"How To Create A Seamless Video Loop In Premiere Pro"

But if that's not the case for you and you're actually going to want to try to recreate this effect manually,
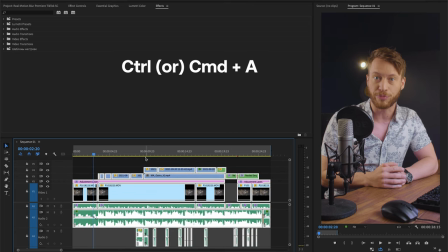244s
you can simply highlight your whole project with control or command A and then copy it with CTRL or CMD C.
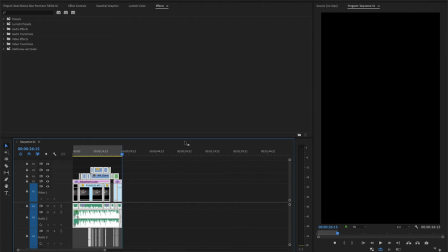250s
Then, butt your playhead up to the very end of your sequence, and paste it with CTRL or CMD V. Keep hitting it for as long as you want this loop to last for. But if you're looking for how you can create an infinite loop for just a single video clip, we actually already did a tutorial on it. Believe it or not, it's one of the very first tutorials I ever did here at Motion Array almost five years ago. But I think I can actually do a way better job than I did in that video, so I'm going to give you a basic rundown of the information from that video but also a bunch of other ideas in case that's not giving you the results that you want.
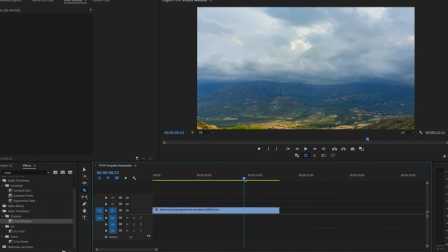280s
The classic example for how to do this would be to cut your clip somewhere in the middle and
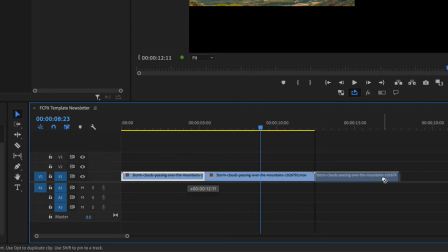285s
then bring the first portion to the end and place these two right up against each other.
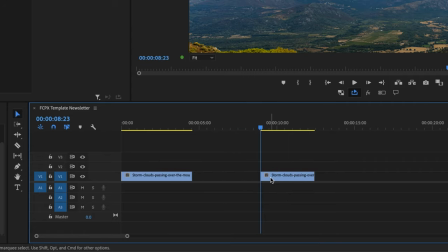289s
Splice off some of the access from each of these middle portions here and then make sure that these clips are placed right up against each other.
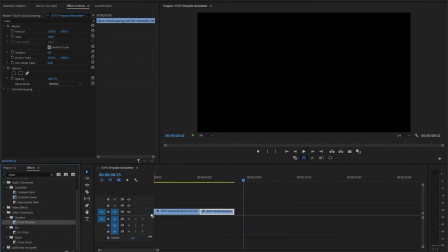295s
Now you can add a cross dissolve effect.
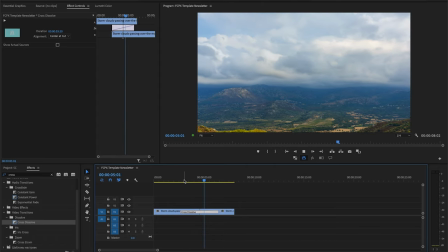298s
What this does now is effectively starts the clip in the middle and where the beginnings and ends meet it blends them together and because we have our looping feature turned on here.
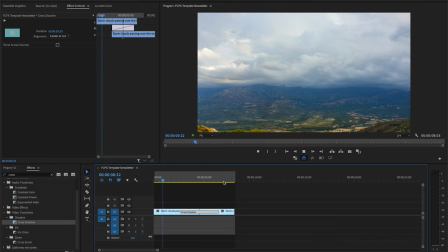306s
You can see that in this shot, it's pretty hard to see exactly where that point is because the cutting point flows together with a cross dissolve. Now you can either copy and paste this section to make an endless loop yourself or post it to social media where the looping is done automatically. But a little bit of a caveat here, this method requires two things to be true. One is that your footage was shot on a tripod and two is that it's actually a really still scene or it's incredibly chaotic.
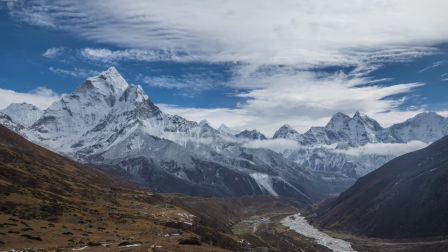329s
You can see that in this example, time-lapse we have both, but they're separated so that the stationary stuff is stationary and the chaotic stuff is chaotic.
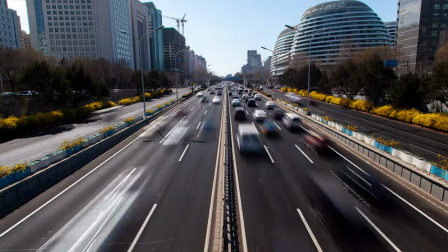337s
Another great example of this is time lapses of cars. And here we actually have a different option, which is to just find a good cutting point.
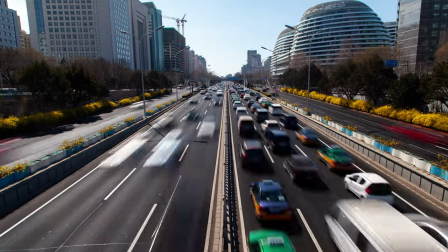344s
And you may not have realized this yet, but the footage that you're seeing right now is actually already looped three times, four, five, just because of the way this was shot on a tripod and the rapidness of the motion lends itself to not being able to distinguish exactly where the cut took place. So you might even find that a harsh cut can get the result that you're looking for depending on your footage. But if both of these methods are not working for you, let's say for example that your shot has camera motion, my suggestion would be to look to see if there's anything that stands out that would look terrible if it was played backwards.
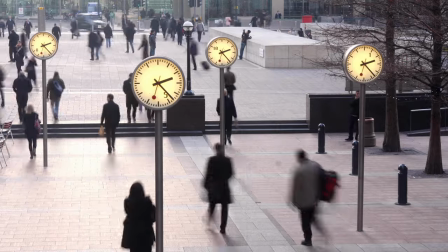373s
This would include people walking or if there's a clock clearly moving in one direction in the shot, stuff like that.
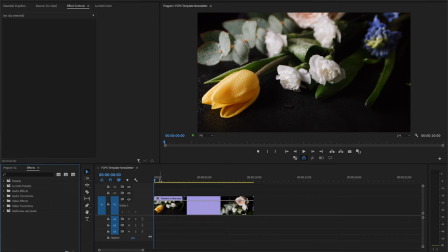378s
If not, then what you can try is to take that entire video clip and duplicate it the same way as before,
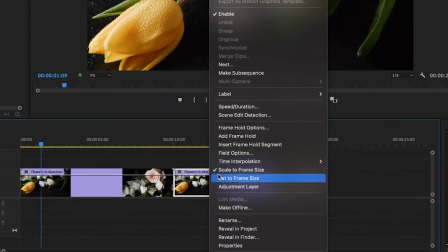384s
except this time right click on the second clip and select speed duration, motion, and then reverse the clip by pressing this button here.
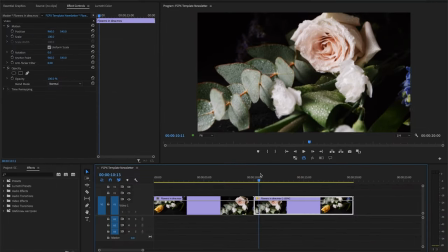390s
The result is that your clip now plays backwards, but by putting it right up against the previous clip, you actually create a situation where the start of the new clip perfectly matches the end of the previous one.
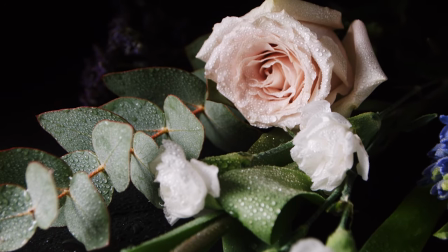401s
This means that as long as the start and end are not too jarring, you have a loop where you can never really tell where it starts and ends. And if you find yourself actually filming the footage to begin with, then you can rely on other methods like hiding the cut during motion.
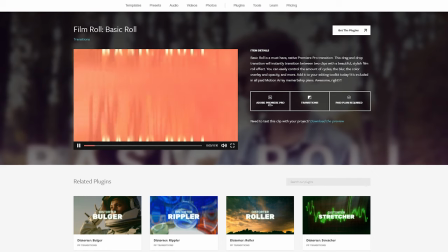414s
I've shown you before how to use a whip pan to effectively cut between two different clips and we also have whip pan style transitions here at motion array that you can just drag and drop in between your footage. Similar to the cross dissolve you're hiding the cutting point by using a transition only the main difference is that with the cross dissolve you're trying to
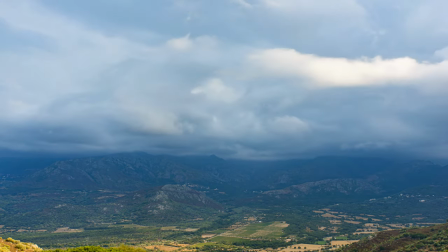429s
make it look like nothing's happening whereas a whip pan style transition is intentionally trying to make things look chaotic.
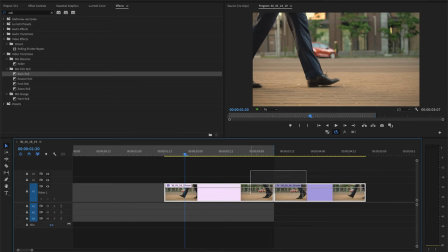435s
So by cutting our footage in the middle and placing the first one at the end like we were setting up before for the cross dissolve we can actually add in one of these whip pan style transitions.
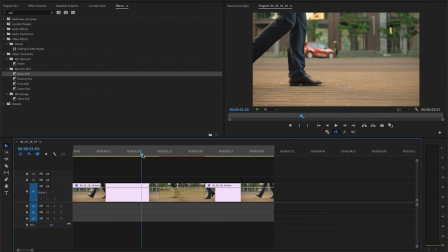444s
And even though now we can see a clear, distinctive change in the scene, we still don't see exactly where the cutting point is, which can help you as a last ditch effort in case your footage is having trouble looping naturally. In cases like this, people will know that it's actually looping, but there's no one point that they can point to to say where that's the cutting point. So the effect actually remains intact. So guys, that's how you create a seamless video loop inside of Premiere Pro and some strategies to help get exactly the look that you're going for.
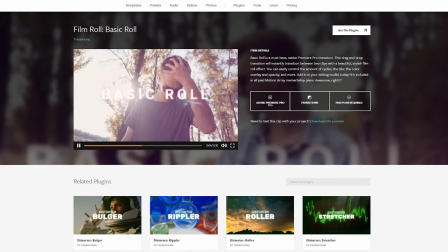470s
Like I mentioned before, we do have whip pan style transitions to help you get that effect, and I'm also going to link all of the stock footage that we used in this tutorial. But guys, that's it for me. Thanks so much for watching, and I can't wait to see you in the next video. Bye!